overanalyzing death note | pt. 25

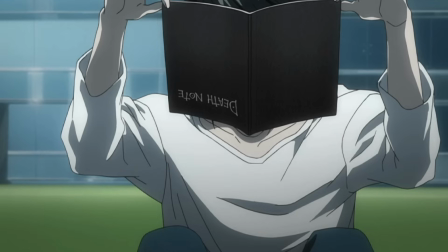498s
So the episode proper starts off with Ryuzaki examining the notebook and noticing that a small piece of it has been torn off.
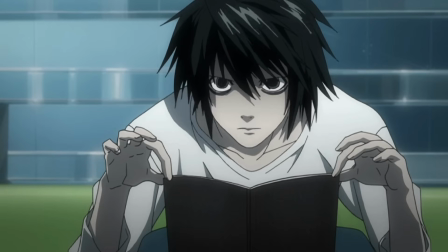504s
He then asked Rim whether or not a ripped piece of the notebook can still be used to kill someone, to which Rim says that she doesn't know.
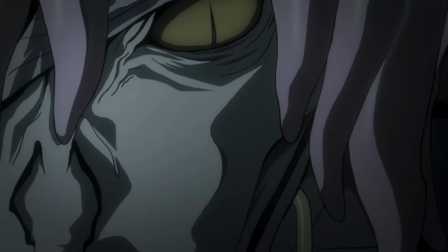510s
And just like with what we saw in the previous episode, she's not being forthcoming with anything.
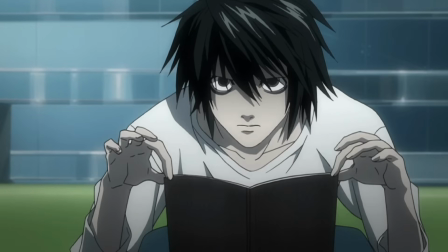515s
And despite Ryuzaki's efforts, he's never going to get her to crack.
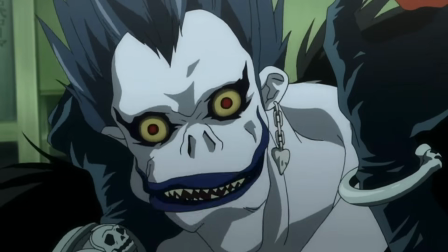519s
We then get this moment where Riyazaki asks if Shinigamis love apples, which is a callback to the notes left by Light back in episodes 4 and 5.
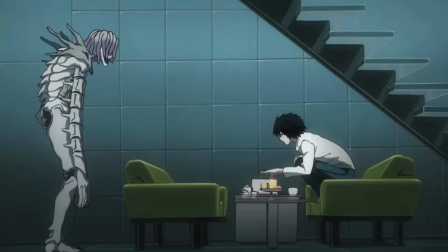527s
And Rim's response is interesting.
Not necessarily. You see our internal organs have already degraded.
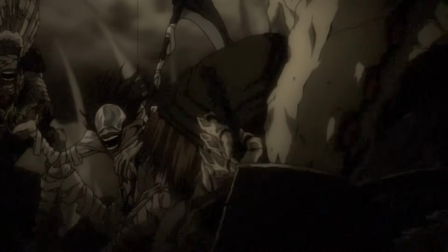533s We've evolved to a point where we do not require sustenance.
And I would just love it if one of them, like, asked her to elaborate.
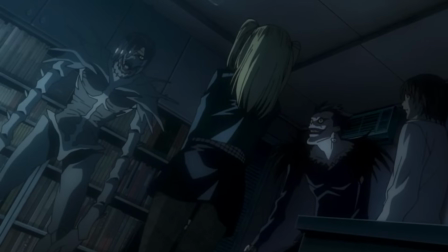541s
Like, she seems much more knowledgeable than Ryuk, and honestly, Actually,
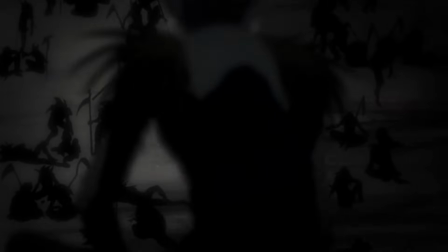545s
she speaks so eloquently that I imagine having her describe the aspects of life in the Shinigami realm would be… fascinating.
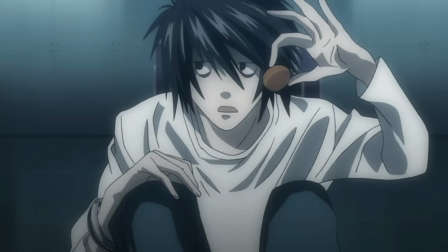552s
But alas, that's not what we're here for, or at least Ryizaki isn't, because after getting this answer from Rem, he quickly ships Focus to Light.
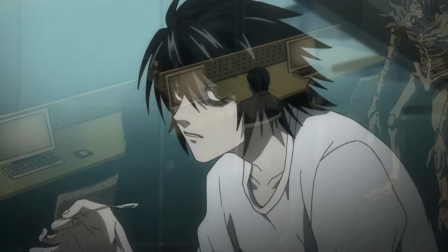559s You're finally free to leave headquarters on your own, but it seems like you never go out.
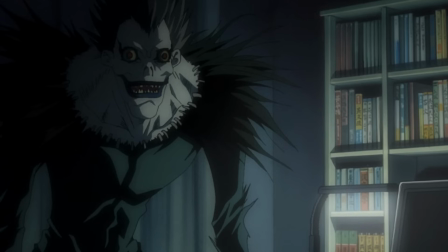563s
And that's worth pointing out, because while I find this unofficial rule to be extremely inconsistent,
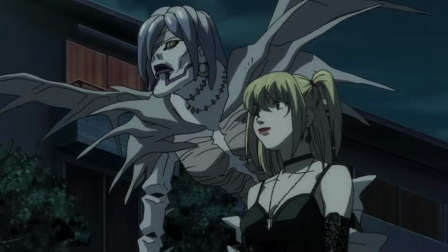570s
it has been said that a Shinigami must stick with whoever owns the Death Note that they dropped.
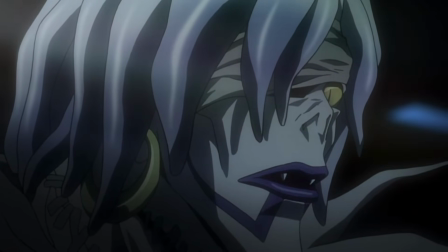574s
So, I mean, assuming that's still a thing, it would explain why Light hasn't left the headquarters.
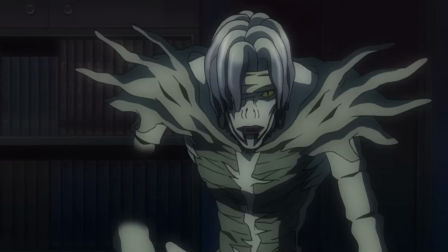579s
Because if he did, then that would mean that Rym would have to follow him. And that would look mighty suspicious if she ended up doing that.
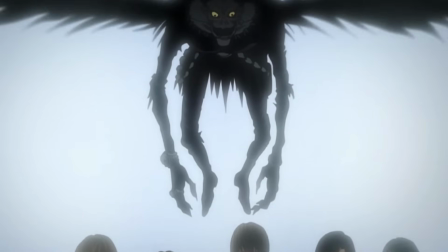586s
Like, I really wish they were more consistent with that, because sometimes they just have to follow them around, and other times they can just fuck off and do whatever they want.
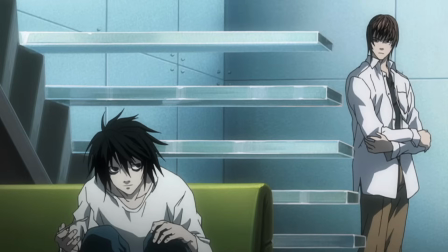594s
But whatever.
Are you suggesting that I'll be a nuisance for staying here? No.
And there's just so much going on in this little interaction. For starters, there seems to be a clear change in energy between the two of them.
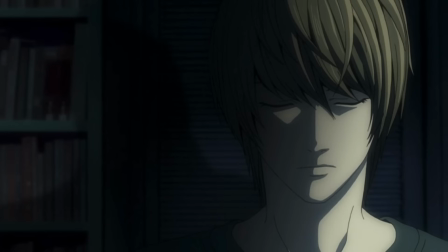607s
The way Light turns to him, coupled with the tone of his voice when he asks if he'll be a nuisance,
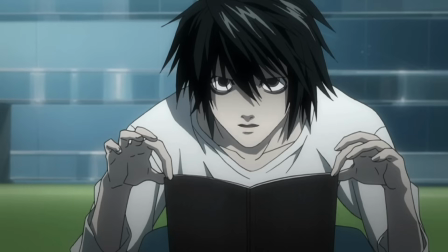611s
it almost feels like a rhetorical question, in the sense that he knows what answer Ryizaki is going to give.
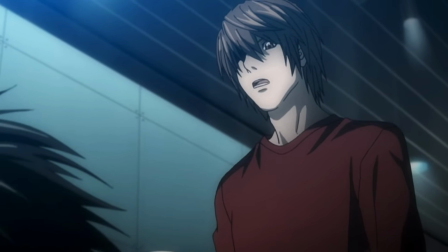617s
Or better yet, what answer Ryizaki has to give. Because what can he say besides no?
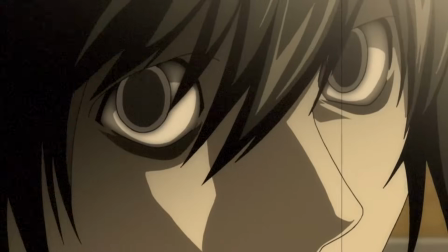622s
I mean, he was adamant about wanting Light on the team once he was cleared.
Once I'm sure you aren't, Kira, I'd like nothing more than to have you work with me.
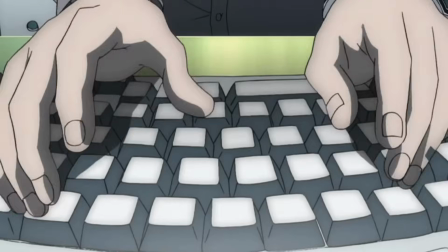629s
So, to say that he doesn't want him around now would just look… weird, especially since Light played such a pivotal part in them narrowing in on the Yotsuba group.
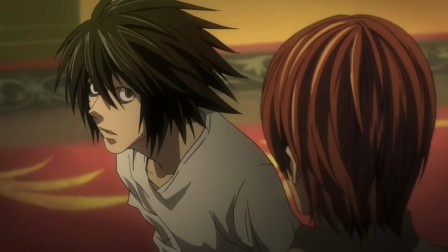637s
It would just look petty as hell. Granted, it would be the right thing to do, especially if Rem had no choice but to stay with Light,
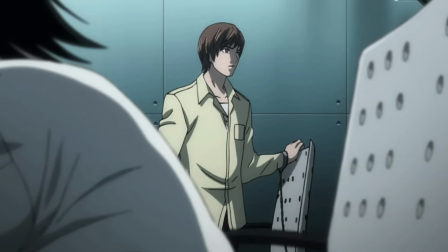644s
but none of them know about that and without that knowledge, it would just look really bad on Ryuzaki if he suggested that Light left.
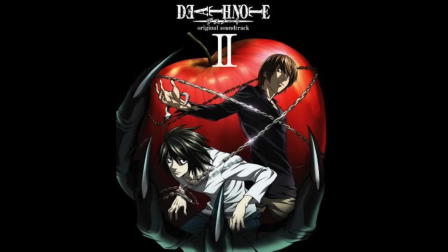651s
Now, on top of what Light says and how he says it, I also want to mention the slow introduction of semblance of dualism.
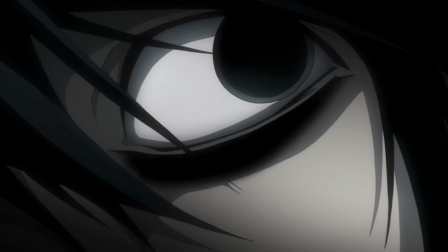657s
How, just like in the previous episode, it creeps its way into the scene, adding an element of suspense, or really horror to it. Especially seeing as it's accompanied with Ryuzaki looking over his shoulder at this distorted visage of Light's face through the glass stairs.
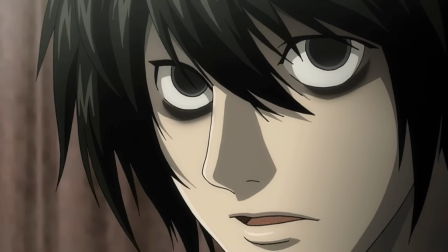673s
It's almost monstrous, which I imagine is the point. I especially like this because this is how Ryuzaki sees Light.
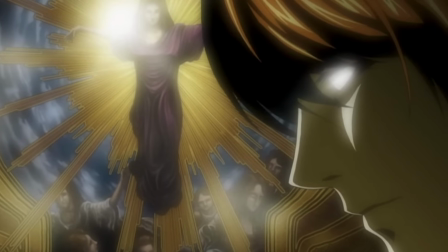680s
But in the previous episode, we got a glimpse of how Light sees himself, as this this perfect golden being, like something out of Guardians of the Galaxy.
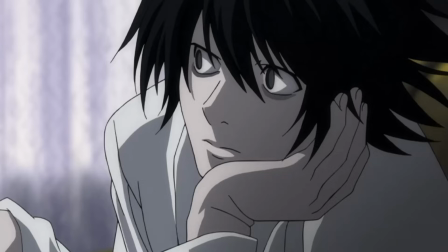689s
Which, damn, I really do bring them up a lot, don't I? But regardless, it's an interesting juxtaposition.
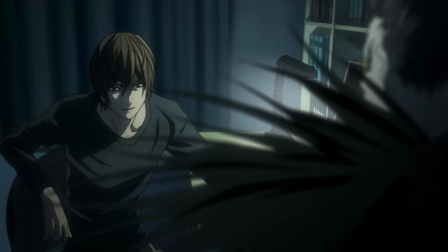695s
And yeah, something else I think is really cool about this is the fact that Ryizaki has his eyes looking over his shoulder,
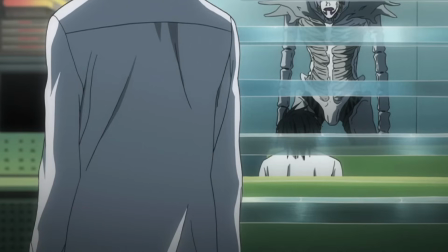701s
staring at light, but unbeknownst to him, the real danger is right in front of him.
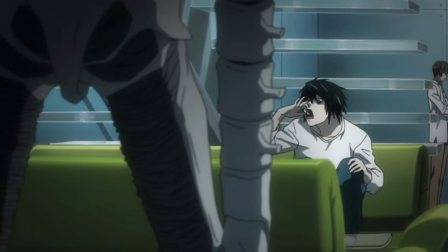706s
Also, just their placement in general is crazy, like Ryizaki is smack dab in the middle of his two biggest threats.
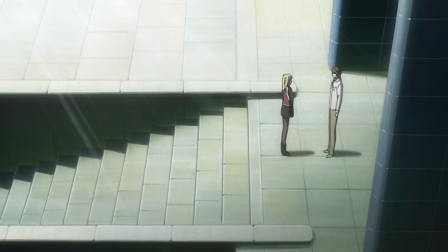712s
But anyway, semblance of dualism carries on into the next scene,
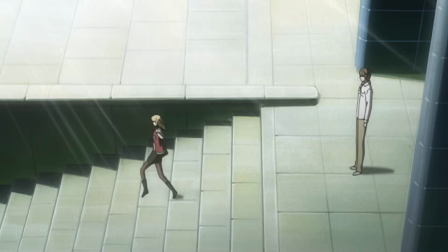716s
as we see Light and Misa have a quick conversation before she runs off to… uh… get in character, I guess.
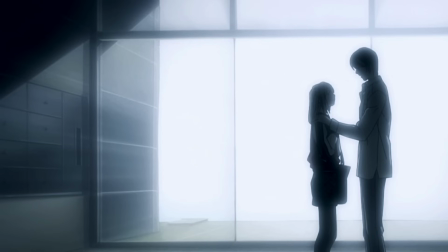723s Right now I'm in no position to continue punishing criminals. That's why I need you to punish them for me.
So a few things here. One, you might hear this and be like, what the hell is he thinking?
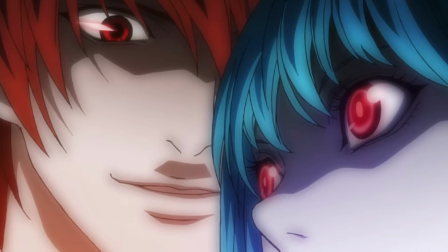734s
Why is he making her go back to acting as kidda? But best believe Light knows what he's doing. Now secondly, Misa's about to go on a bit of a… KILLING SPREE!
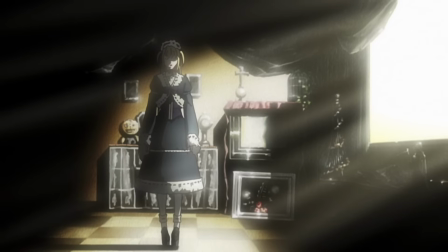742s
But it just dawned on me that, up until this point, she really hasn't killed that many people.